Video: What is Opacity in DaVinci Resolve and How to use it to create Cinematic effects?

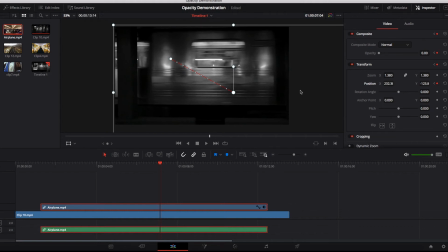4:11 And let's go ahead and have a look at the effect. So now you will see that the effect itself, it will look very similar to what we did earlier,
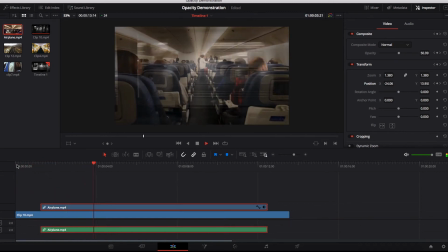4:21 but now it looks like as the second video starts to appear, the camera is moving from right to left.
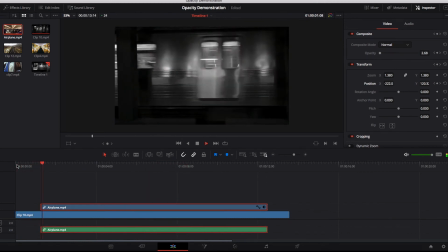4:28 So it's just giving a little bit more movement. This is optional, and you can execute this also differently. But the idea is just to make it a little bit more vivid, a little bit more interesting.
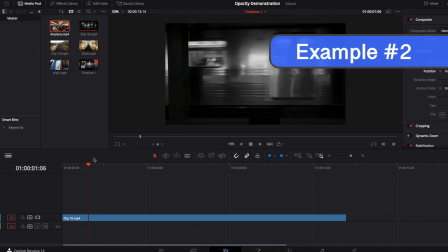4:40 All right, lastly, we're gonna walk through another example, which is a little bit more complicated than the example that we did earlier.
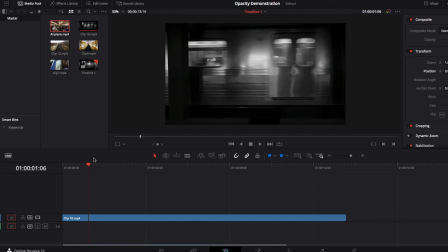4:48 So to do it, the first thing we're gonna do is to bring a second video into the timeline. And then afterwards, we're gonna bring another video on top of our second video.
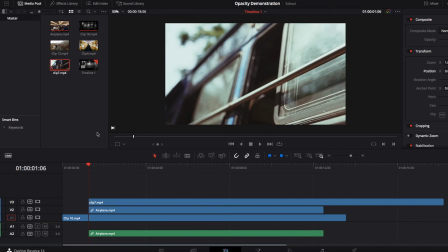5:01 And then we're gonna wrap up by bringing another video on top there.
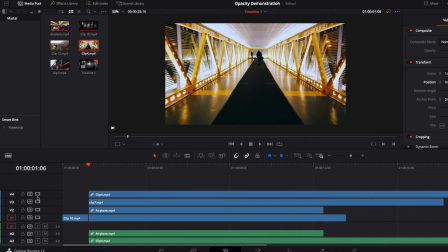5:06 So in total, now we have 4 videos in our timeline. The first thing I'm gonna do is just focus on our second video here.
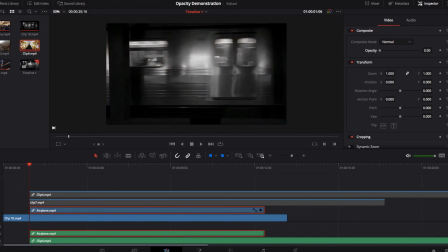5:14 And we're gonna start to bring the opacity down to 0. And this is gonna be very similar to what you saw earlier already. A couple seconds later, we're gonna bring the opacity up to about 40-50%.
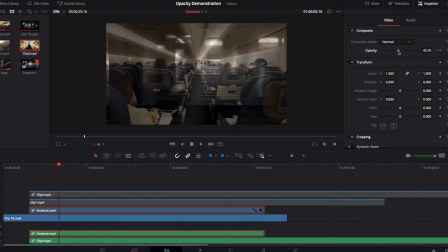5:30 And then we're gonna make it go on for a couple more seconds. And then eventually, we're just gonna make this go away completely seconds later.
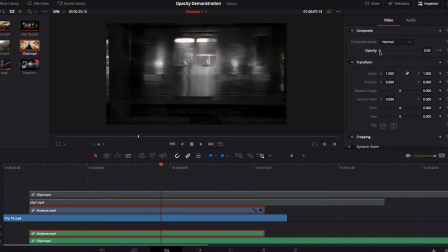5:41 So this is, again, very similar to what we saw earlier before. Okay, so now let's get started on our third video there.
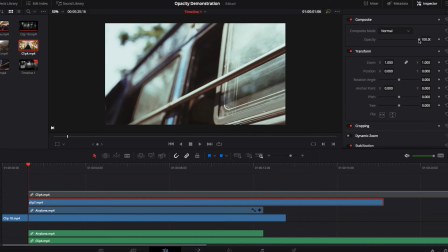5:49 So the idea for the third video is to make it start to appear much later than our second video.
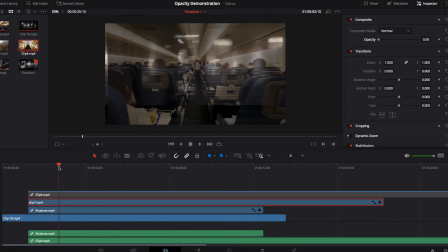5:57 So at this point, it looks about right. So we want to make it start to appear a little bit later than our second video. So at this point, I'm going to go ahead and set our keyframe. And then about a few seconds later, as our second video starts to disappear,
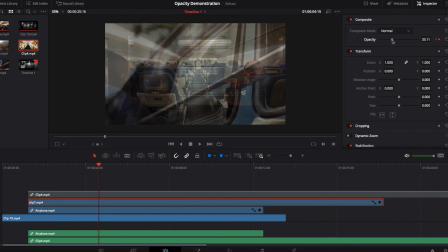6:17 we want to bring our video, the opacity back up for a little bit more for our third video. And then eventually, it's just gonna be our third video. So a few seconds later, I'm gonna bring the opacity all the way up to 100%.
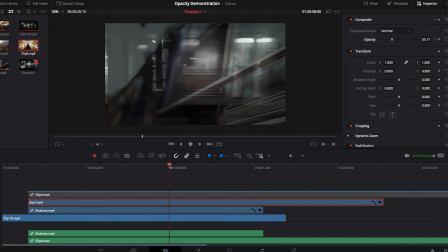6:34 So at this point, we're just gonna make our third video the only video that we see on our screen.
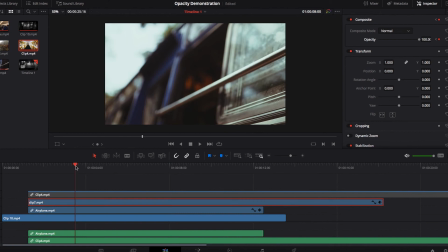6:42 So if we go ahead and take a quick preview, you will see that at some point we're seeing all three videos at the same time.
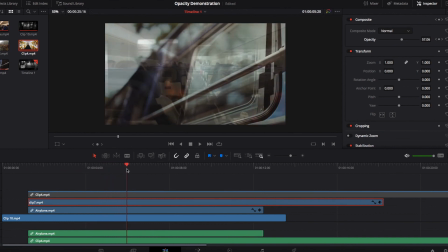6:50 But eventually, the third video will take over, and that will be the only video that we see.
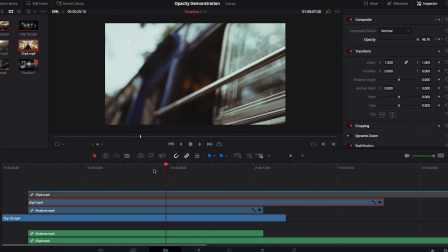6:57 All right, let's get started on our fourth one.
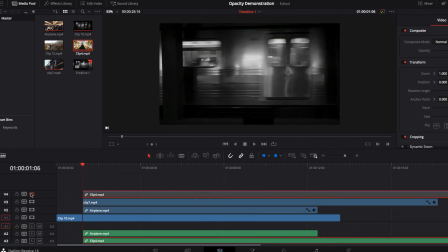7:00 Now, the idea for our fourth video is to make it appear much, much later.
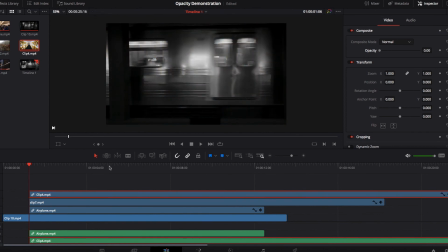7:07 We want actually this video to appear almost at the time when our third video
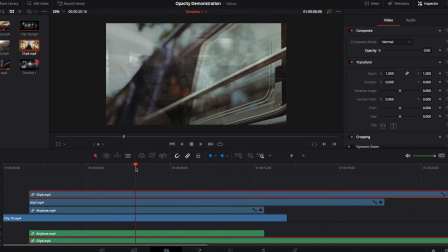7:14 becomes much, much more visible. So we're gonna move, so I think at this point it looks good. It looks like a good starting point for us. So we're gonna go ahead and just set our keyframe there.
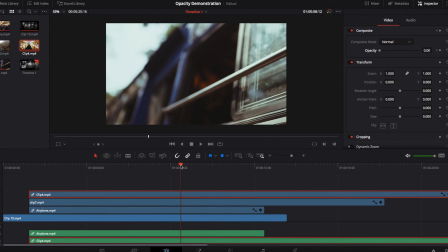7:30 And then the idea is a few seconds later, we're gonna make actually this video, our fourth video, the video that we'll see on the screen.
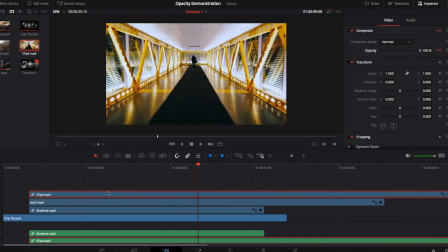7:42 So if we go ahead and bring the opacity back up 100% and have a quick look at the effect,
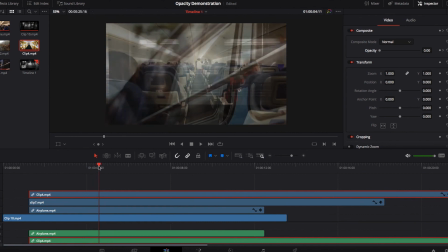7:48 you will see that, at some point we see all three effects.
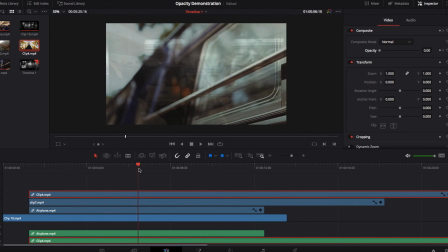7:52 And then as the third one starts to take over, the fourth one will start to appear slowly actually in the background.
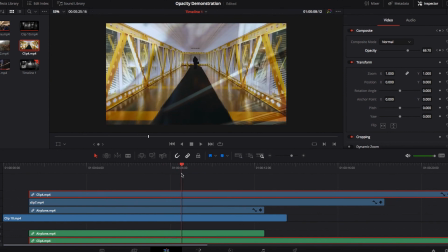7:59 And eventually our fourth one will completely take over and it will be the only video that we see on the screen.
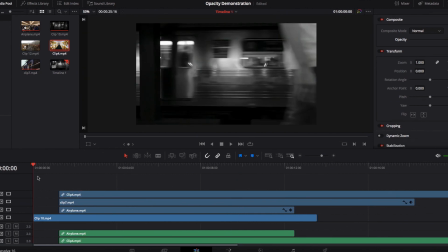8:05 This looks very much like the example that we saw before in The Accountant. So as you see here,
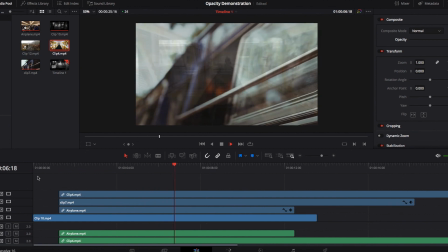8:14 it's a little bit more complicated, but it's a very, very cool effect to do nonetheless.